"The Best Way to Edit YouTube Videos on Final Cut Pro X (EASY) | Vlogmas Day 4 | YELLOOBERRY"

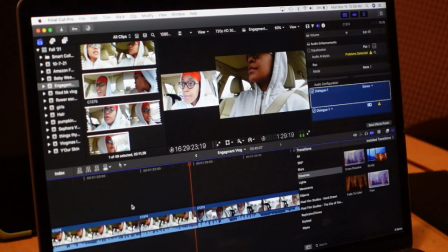And I hope it's parking because it's not parking on the sandbox.
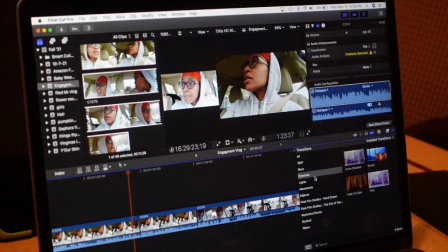Hey guys, we are back in the core.
You know, it just needs a transition to kind of end this previous clip and start this new one.
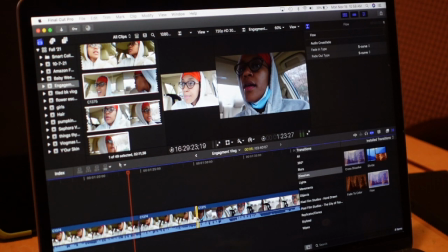So I'm gonna put flow back there. And I like flow because literally, like it says, it just flows.
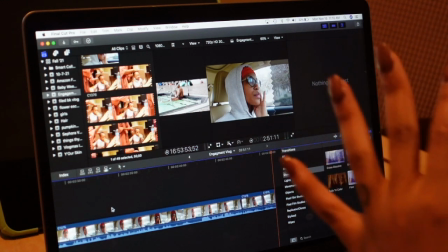Last transition that I showed you guys, I just edited this clip. I took out any and unnecessary pauses that I showed you guys before.
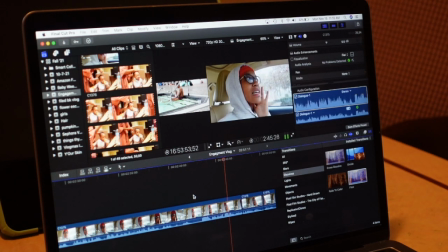So this is what the ending of it looks like.
I don't know, today's just such a bust. Like, I don't know what to do. I'm about to go visit my mom and my doggie. Yeah, let's go do that.
So I verbally told you guys that I was transitioning to another place physically.
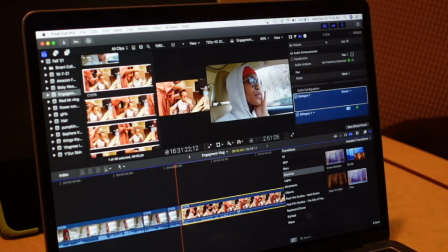So here's a new clip of when I was doing Gianna's hair. So within this new clip, I'm gonna put another transition. So I'm gonna use this push transition. I actually really like this push transition. Create transition.
My doggie. Yeah, let's go do that.
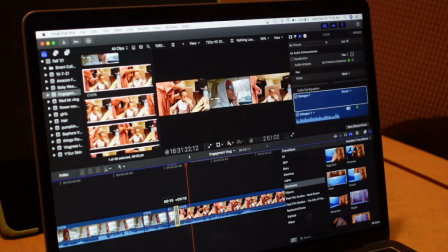All right, so I like that. Make it a little bit smaller.
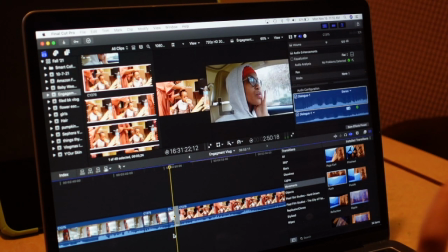All right, so along with that transition, being that it's the same day, but I'm doing a completely different thing,
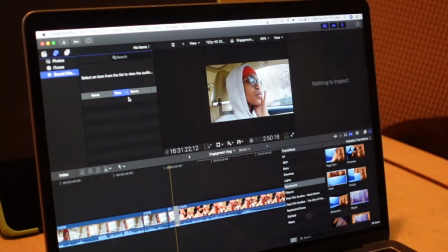I like to add a little piece of sound effect just so that if somebody's watching my YouTube video and stays on their TV,
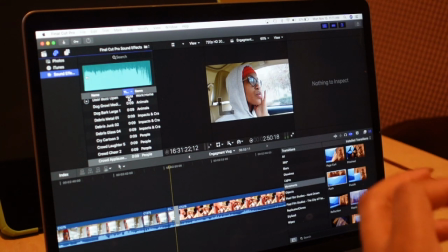their phone, or their computer, and they're not like really watching it, but they're listening to it, it's going to make a sound in that transition so that it alerts them to know like, okay,
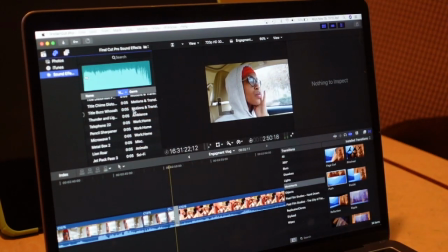something new is happening, let me look. So I like to put my time up. It just tells you the duration of how long these sound effects are.
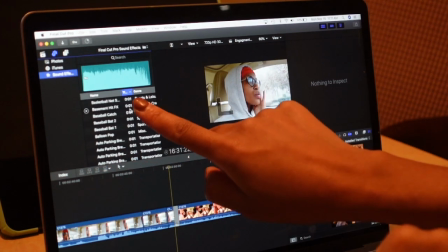So I like to keep mine up so I can see like all the 1 second sound effects. So let me see baseball bat.
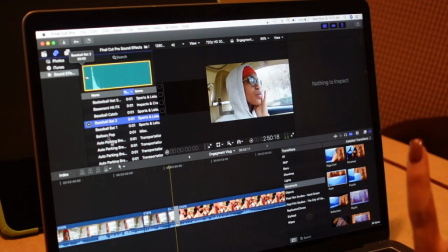All right, I like baseball bat. And I'm not too fussy with these. Like, I don't have, like, specific ones that I use.
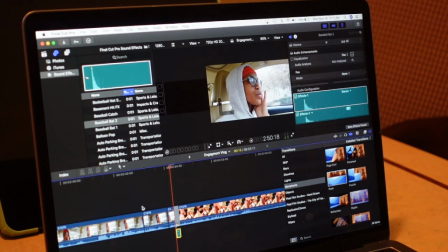I just use whichever I like at the moment, pretty much. So just going back so we can see how that transition looks and sounds.
I'm about to go visit my mom and my doggy. Yeah, let's go do that.
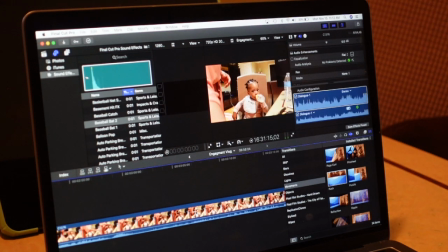Okay. And now this clip is of me doing Gianna's hair. So what I'm going to do is detach the audio. So what I do is double click on this clip right here, press detach audio. I know for certain I'm not using any of this audio. I'm actually going to add my own music, so I'm just going to delete the audio.
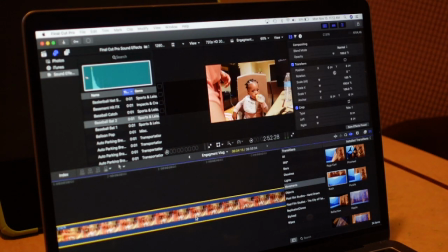So this clip itself is about 2 minutes and 52 seconds.
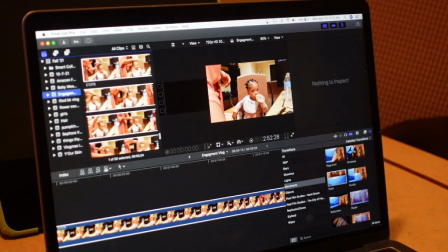I'm not going to give you guys 2 minutes and 52 seconds of me just doing Gianna's hair. So what I'm also going to do is fast forward this a little bit.
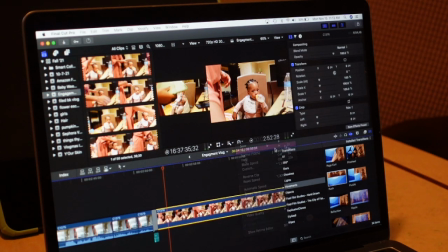I'm gonna fast forward it 2 times. Let me see how that looks.
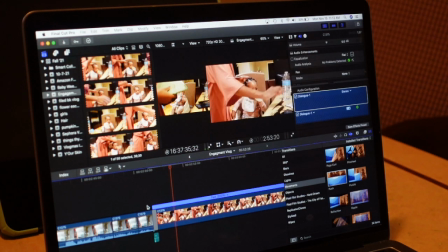All right, 2 looks a little too slow. So let me try 4.
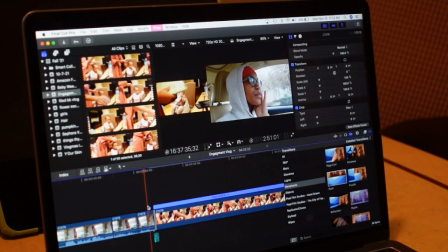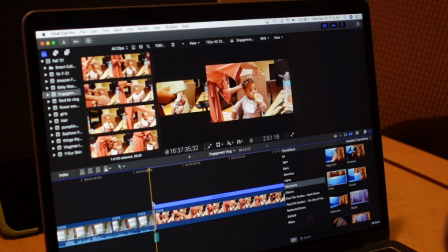Okay, I think I like 4. I also don't want this awkward beginning clip where I put the camera down.
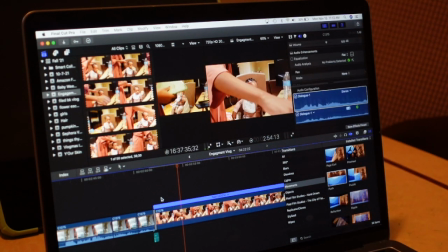So I'm going to cut it right here.
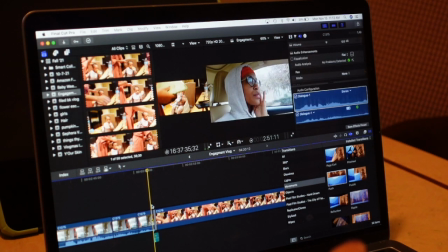Showing you me brushing her hair and putting the rubber bands in it. Gonna cut that one because I was kind of struggling to get a rubber band.
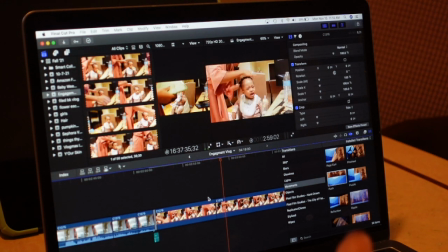So now it's gonna look like I reached for it, put it in. Okay, so I think that should be enough hair footage.
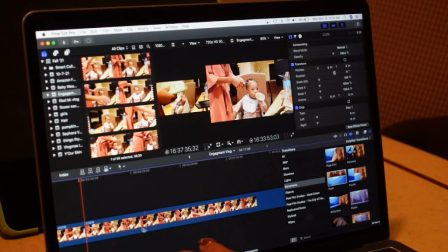So it's from here, 1, 2, and 3. If I have a different angle, then I'll show that part.
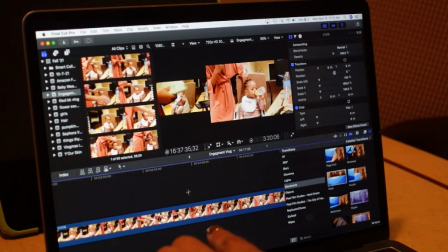Okay, so right here I'm adding some clips to her hair. So I'll cut it like kind of in the middle of where I started putting clips in her hair.
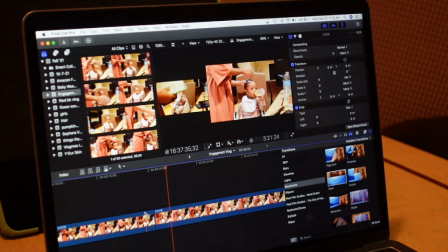And again, I'm just seeing all of this by using my cursor. Like, I'll pause the footage from playing by itself and I'll just use my cursor to manually go over to see what I'm doing.
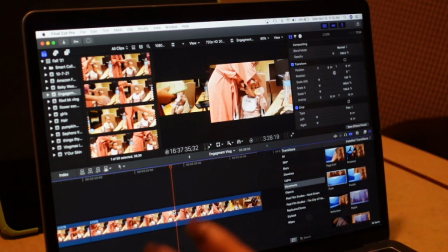I feel like you guys wanted to see me put all 20 clips in her hair, so I'll just cut it there so you know what I was doing.
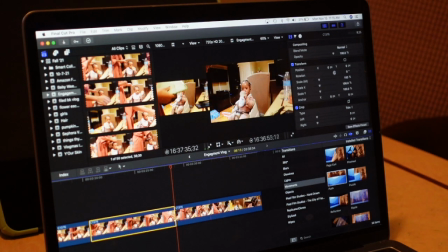And then I'll use my cursor. I finished. I moved Gianna's chair, so that's like a nice little difference in the clip.
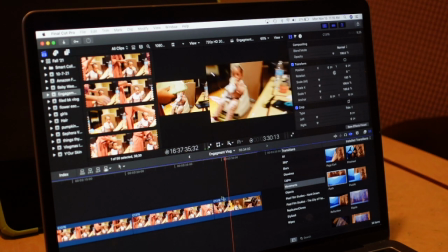Move Gianna's chair right there, and then I pick up the camera.